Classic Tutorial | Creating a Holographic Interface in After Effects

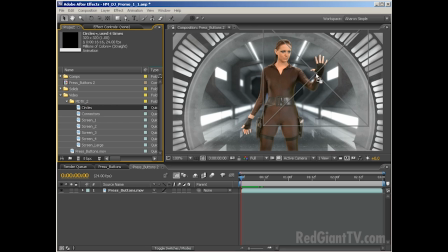4:22 So let me grab these circles, and I'll drop them right over her hand. Now, part of the problem is that they start to appear here, and then they kind of hold there for a long time. So instead, what I'd rather do is end it here. So I'll hit my right bracket key, and so at this point, she'll be letting go, and they disappear.
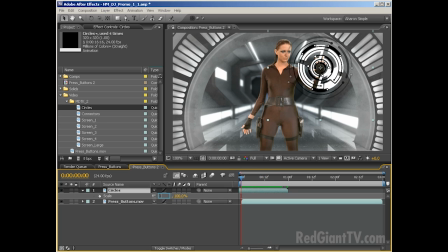4:42 And obviously, this is a bit too big, so let me scale this down maybe to 35%, maybe even a little smaller, 33%. That looks good. So she pulls her hand away, and there we go, and it's gone. At the same point, right about here, I want to have, because she's starting to look back and she's going to touch something in the air,
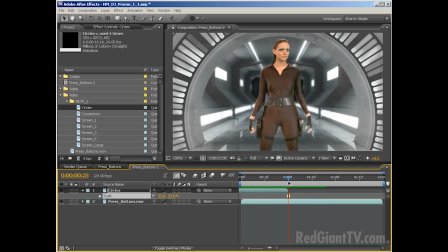5:02 maybe I'll put in another screen that kind of comes in. Let's grab hold of screen one, and I'll drop that in, and I'll put this up here, and let's see. She touches it, you know, I want that. Okay, so here's what we'll do. I want that dot to appear right over her hand.
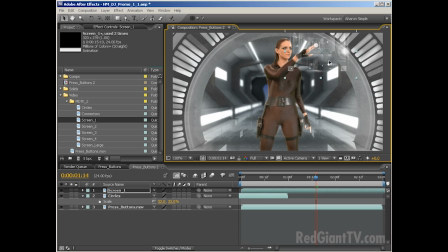5:21 Let me scale this down a bit. And I want that dot to appear right where she strikes, but I also want it to happen right when she strikes the screen, and that's at about 114. So let me just move this back until that dot is not there. There we go. So as she touches it, there the dot appears.
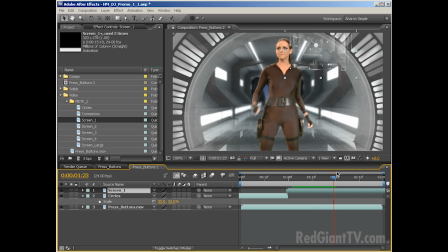5:40 And if you don't want to be stuck using these elements, remember, you can always use the original After Effects project files and open them in here as compositions and do the stuff working here, or you can just add other elements like these circles on top of these screens. So with that done, let's see what we've got.
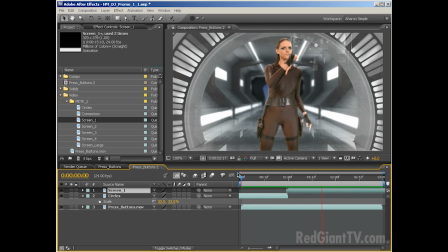5:58 Just do a quick RAM preview, see what we've got there. She lets go. She touches the button. Okay, and then there's another screen over here. I'm going to jump ahead in time to where I've got all this stuff set up and animated.
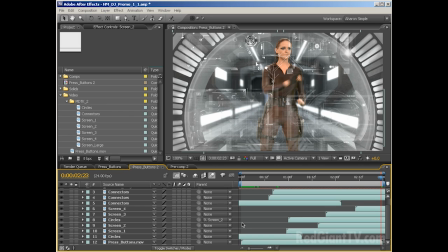6:07 Okay, so here I am with everything already added into the scene, and I can do a quick RAM preview just to see what I've got. So, you know, there's nothing fancy going on here. I have a bunch of screens set up. A few of them are animated to move out from other screens.
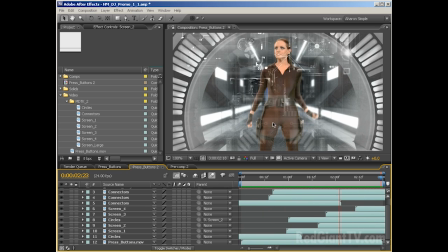6:21 They scale up, they move out, and some of the opacity has been reduced just so that, you know, there's a little bit of subtlety in it. But it's really nothing special. It just looks really cool because of the elements that we're using. And what I can do here is I do want to make a couple of changes, just things that I note that will help smooth out the animation a bit.
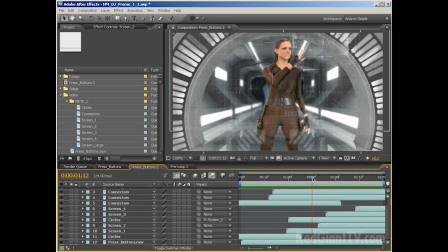6:40 For example, we've got these screens moving out. Let's just choose screen number 2, for example, and I'll solo that so you can see it.
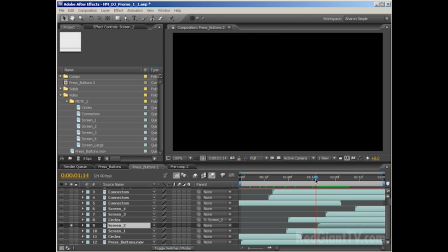6:49 Screen number 2 flies out of screen number 1, but it kind of happens very robotically. So if I hit U to reveal the keyframes, you can see that it's a linear keyframe. And I can select this for screen 3 and 4 as well, and I'll hit U to reveal their keyframes.
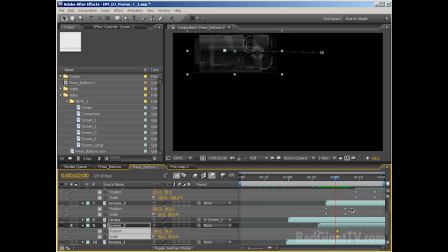7:04 And what I'll do is I'll select their second set of keyframes, so the ones where it ends,
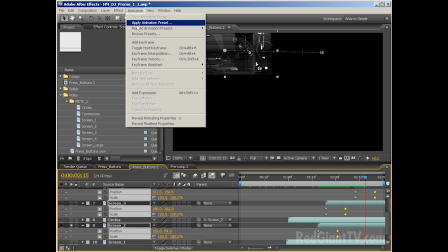7:10 and I will choose animation, keyframe assistant, easy ease in.
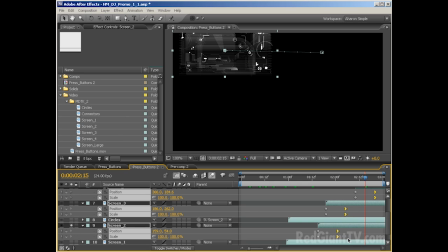7:16 And what that does is that makes the footage slow down and stop over time. So it starts out quickly and then slows down. Now it's only 10 frames of animation, so you may not see much difference, but it is a little bit subtle, but it's a smoother way to do things. So we can do this now, and you can see there it goes. It slows down and stops. And you know what else?
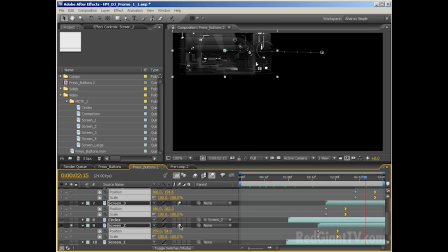7:34 Let's add in some motion blur for these layers and just make sure the comp's motion blur is turned on. And again, if I do a preview now, you can see it's got some nice blur flying out of there.
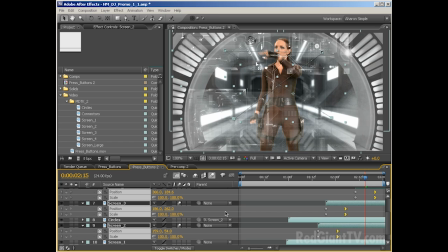7:44 So let me unsolo this layer, and let's do a quick RAM preview here. And it's looking good. One thing else that I'd like to do is to select all of the layers, and I will, with them selected, I'm going to set their transfer mode, or their blending mode, from normal to screen,
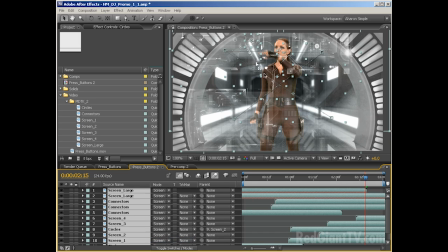8:03 which just makes them a little additive slightly so that they run over each other and they get a little brighter where they're running over each other. It's very subtle. You can also try the add transfer mode, which makes things much brighter, but I'm going to stick to the screen mode here.
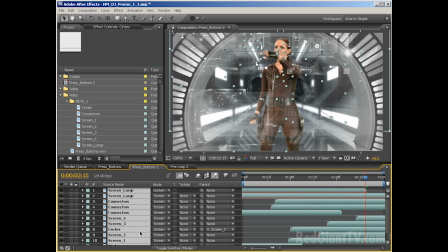8:17 And then I want to put the Holomatrix effect on top of all of this, but we really need to have them put into one composition.